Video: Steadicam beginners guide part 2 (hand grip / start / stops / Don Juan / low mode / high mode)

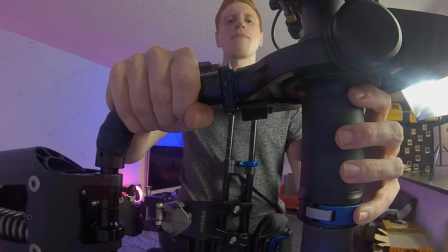[4:05]
You need to be preventing the rig from doing what you don't want it to before it does it. correcting after the fact is too late.
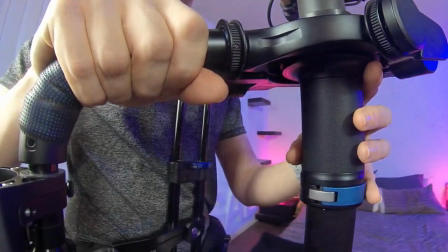[4:14]
This is also the case when chucking the camera but you would use your pinky and thumb. This is a great technique but not the one I actually use.
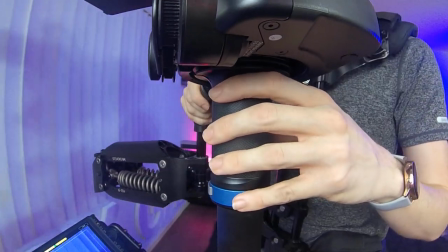[4:23]
I instead lightly pinch the post with my hand as I walk but I could not figure out a way to show this
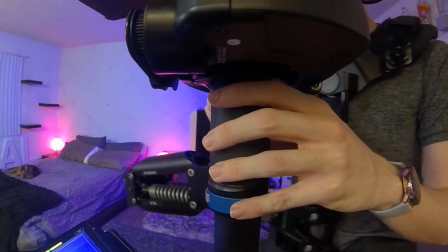[4:28]
but you can see my fingers pulsing showing slight adjustments to the rig as I walk to keep it level. So your left hand is for framing and for preventers but what is your right hand doing? Well While your right hand is booming up and down, you don't want to be making any adjustments to that with your left hand. And it's also for softening your stops and starts. Pull the rig towards you before you start walking. Also, let the rig continue into your body after you stop. This allows you to feather the movement without it being an abrupt start and stop. But make sure you're not putting yourself into a position where you can't make the next move for the shot. Now there's also a trick for walking. I already said you don't need to walk like an inch anymore. Was that a lie just to get my acute cut on camera? Well, kind of. You should be walking with your back straight, but also there's a trick to starts and stops.
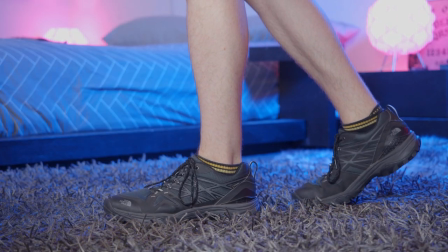[5:15]
You don't want to land with both feet on the floor. All weights should be on one foot, so you can take the next step without moving your hips.
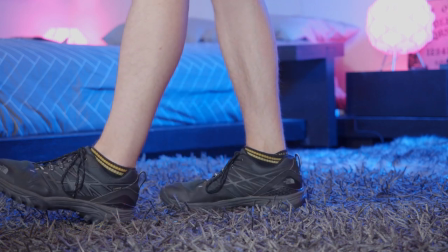[5:22]
Remember, you can control the socket block with your hips, so moving them moves the camera. There's no reason to stand like a flamingo though, I use my other foot for balance. Now that you know those techniques, try combining a few of them into some practice routines. There's a link above to a video that I made of some that I like to do. Now let's talk about a different position, Don Juan. Now Don Juan is when you point the camera in the opposite direction that your body is facing. Say if you're doing a shot where you're about to run or you're going upstairs, never go upstairs backwards. Since Don Juan is more difficult to do, you probably don't want to do the whole shot that way. So you're going to need to learn how to switch in and out of it. So let's talk about that. The idea is to make the switch completely invisible. The camera shouldn't change speed, pan, or randomly crab. This means you moving around the camera and not the camera moving around you, and doing it in one smooth movement.
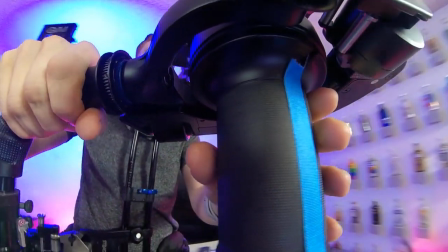[6:17]
As I decide to make the switch, I pre-pan just a small amount in the opposite direction that I'm moving in.
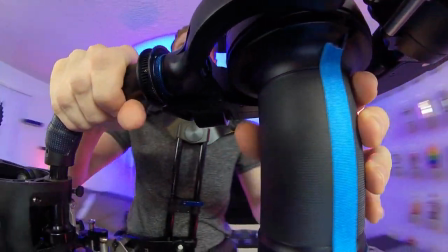[6:22]
This is different based on the quality of gimbal you have,
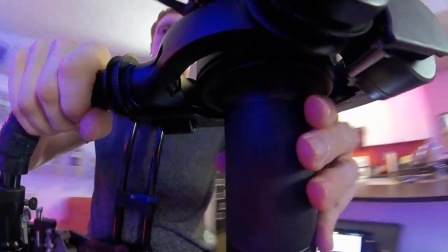[6:25]
but the friction caused by you moving around the post will cause it to slightly pan with you, so I counteract this as I start my body around the post.
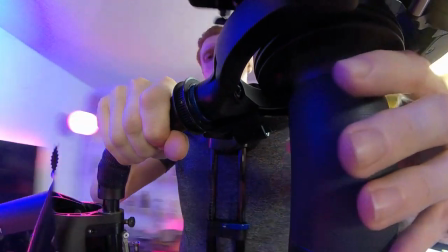[6:33]
There's no need to let go of the post here, just loosen your grip and allow your fingers to slide around.
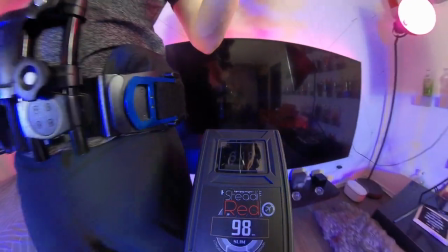[6:37]
Step around the rig in as few steps as possible, and as you do, move the rig slightly away from you to allow space for the batteries to clear your body.
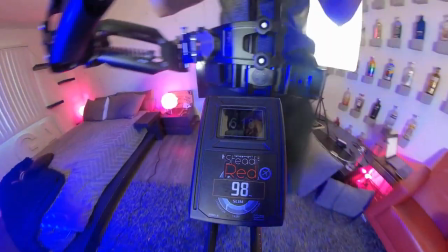[6:46]
Then get back into your correct missionary position, but with the camera facing the other way. Don Juan.
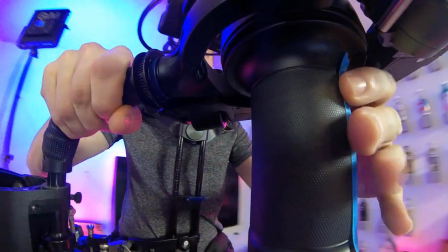[6:51]
If the action is slower, I like to make the switch slower and will walk my fingers around the post to keep the most control the whole time. One of the keys to making a gray switch is finding the best place in the shot to hide And that might involve doing a little bit more Don Juan than you want, but it's worth it.
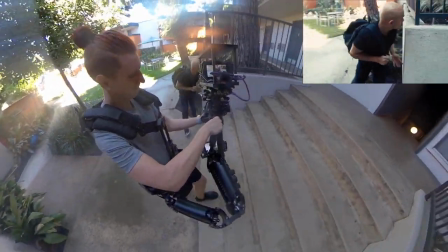[7:06]
In this example, I hide the switch as I wrap around the actor so that I can safely go up the stairs forward, a common use for going into Don Juan.
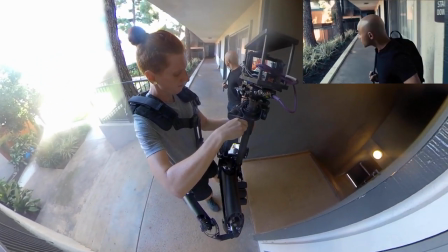[7:16]
But without enough time to switch back to missionary, I continue the shot in Don Juan even though it is more difficult to frame.
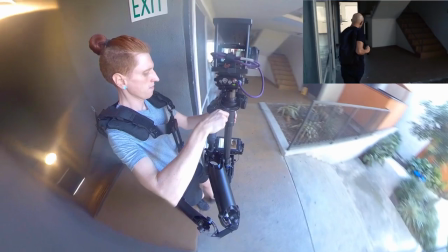[7:26]
I then hide the switch as I come out of the doorway to do the rest of the shot missionary.
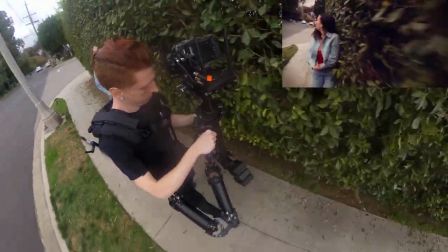[7:31]
In this example, I'm not only doing the shot in Don Juan, because the actor is running, but it also allows me to get the camera as close to the hedge as possible.
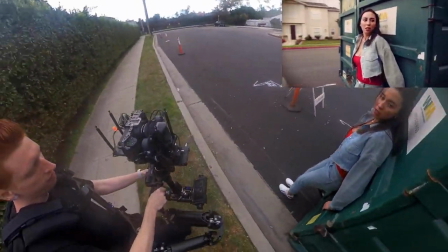[7:39]
I hide the switch as she moves camera left, then hiding another switch in the pan to get the camera as close to the dumpster as possible. Now that you've learned these chips, try them out at home and check out my Instagram at SteadyRed. Hey Red! What voiceover me? The talent is a professional basketball player, can we get the camera to his eye level? Uh yeah, sure, no problem. So that brings up the importance of finding out what the shot is before you set up the rig, but let's talk about getting the camera up as high as possible.